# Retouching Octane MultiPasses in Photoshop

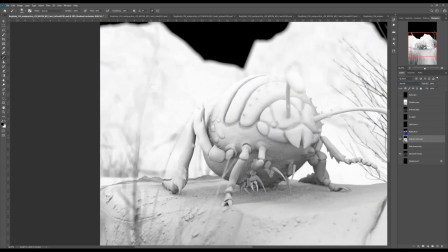So, because there's still some stuff happening under here that maybe I could
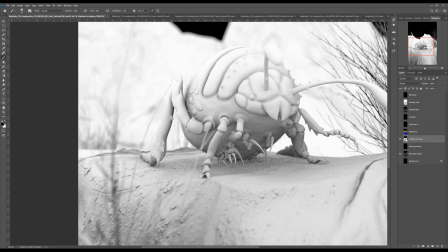like bring out more of these waves that's happening under him, or like, you know, some of the shadows that are happening in between his like ridges in the back.
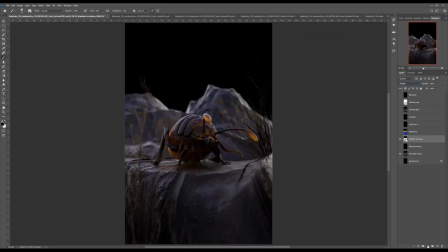So if it's too strong and you have it in multiply mode, what I like to do is I add a curve and I do Control-Alt-G, and that connects that curve only to this layer. And then with that, I'm going to just brighten the pass up, or brighten the layer up.
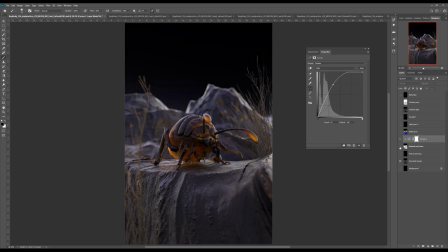So then when I turn it on and off, it's still working for me, like it's still doing something to the bug, but not as much as it was before. For me, I think I want to show this as like a more translucent and glowy part of his belly.
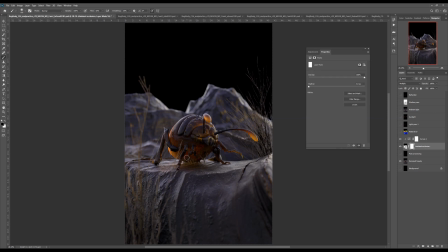So I'm going to put a mask on top of that, and I'm just going to start painting away because I want that to be glowy.
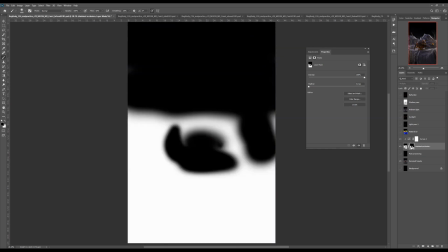Click on Alt and then click your mask, and you can see what you're actually painting.
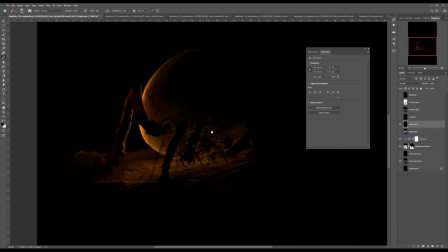Okay, then I have the light pass. Now this really excites me because I like what's happening here very much.
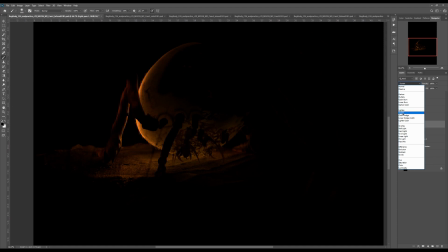So let's see what it looks like when we start adding it to screen mode.
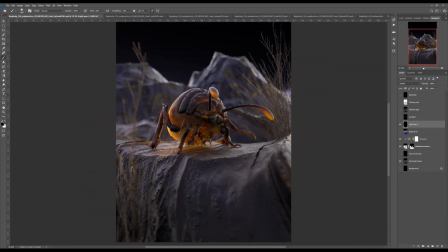So what's cool about this is this, when I had this just like this, it's like it's a nighttime shot.
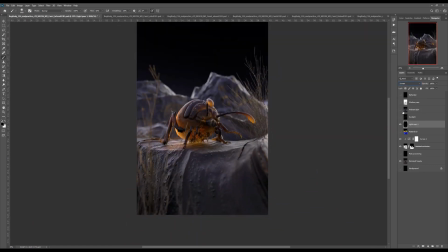So if I wanted to, I probably could start like darkening the beauty right here. I mean, there's going to be a little more you'd have to do to it than a 2-second fix.
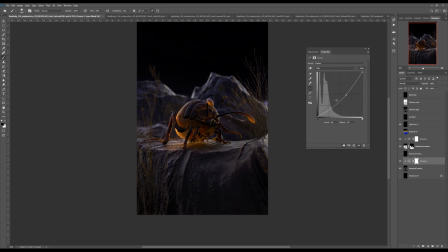But if I started to darken the beauty, all of a sudden it's starting to look more like nighttime. And if I wanted to increase the lightness of this pass, I could just duplicate it And I mean, yeah, you need to work with it a little more than that, but you see that you're already starting to change this from like nighttime to daytime,
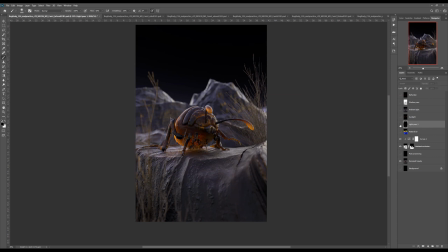or, you know, midday or something. So with these passes, you can kind of more control your light after the fact,
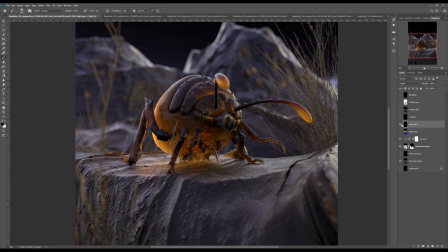so you don't have to like re-render for nighttime sometimes. But anyways, so yeah, so I like what's happening in the light pass. I might increase it, so I just duplicated it. I'll call it light pass 2, and then paint out what I don't think I need.
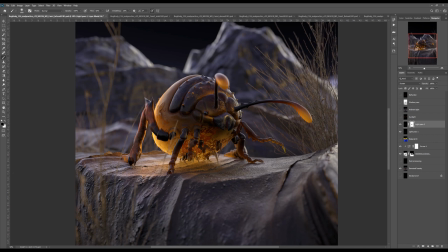So I don't think I need it touching the top part of him, but I do really like what's happening around him.
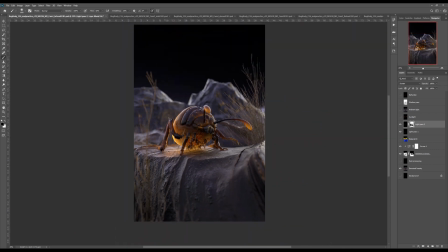And I probably will darken everything at some point, just not right this second. Because I want the glow to be more apparent, and if everything is bright, it won't be.
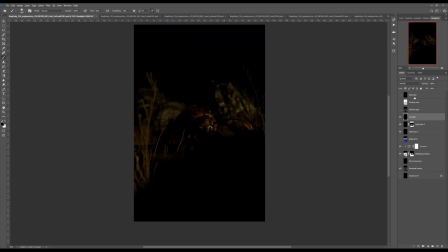Okay, so we have this sunlight pass, and that's coming from the fact that I've had a daylight tag in Cinema.
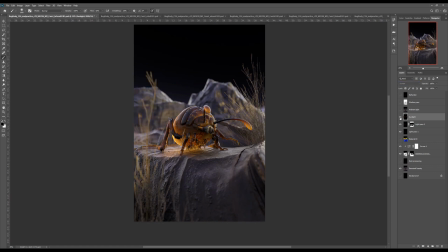So if I put that in screen mode, it gives these really pretty, like, kind of like that golden hour, you know, in the background, you're starting to see the gold. Again, this is too bright, but that's okay. Everything will start to normalize in the end.
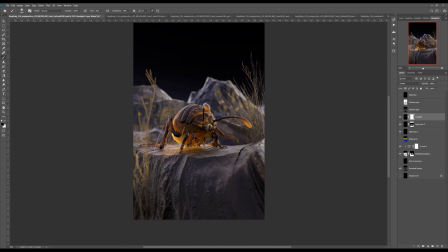So I'm going to just paint away what parts of it I don't think I need. And I think it helps that I have a Wacom tablet to paint with. It's much harder to paint when you just have a mouse.
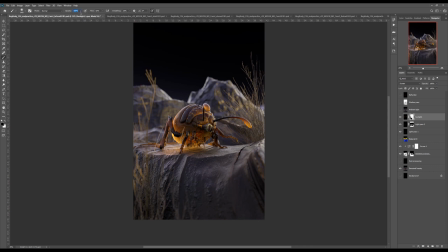So if you want to change the opacity, you could either go up here to change the opacity of your brush or to change the flow. But I also just click 4 and 5, 6, whatever. I click these numbers on the keyboard, and that also helped change my opacity on the fly.
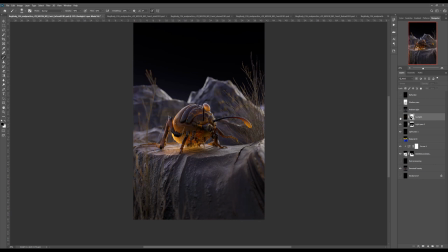Yeah. So I'm just gonna paint away. And I mean, what's great about this is not destructive. We're not doing anything destructive because we're working with masks. So we can decide after the fact, like, you know, we didn't take enough away, or we need to put some stuff back. Okay.
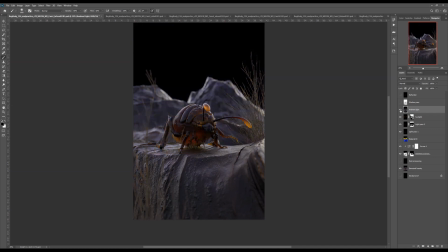So then for the ambient light, this also was a unique pass for me because I like to have all the different light passes.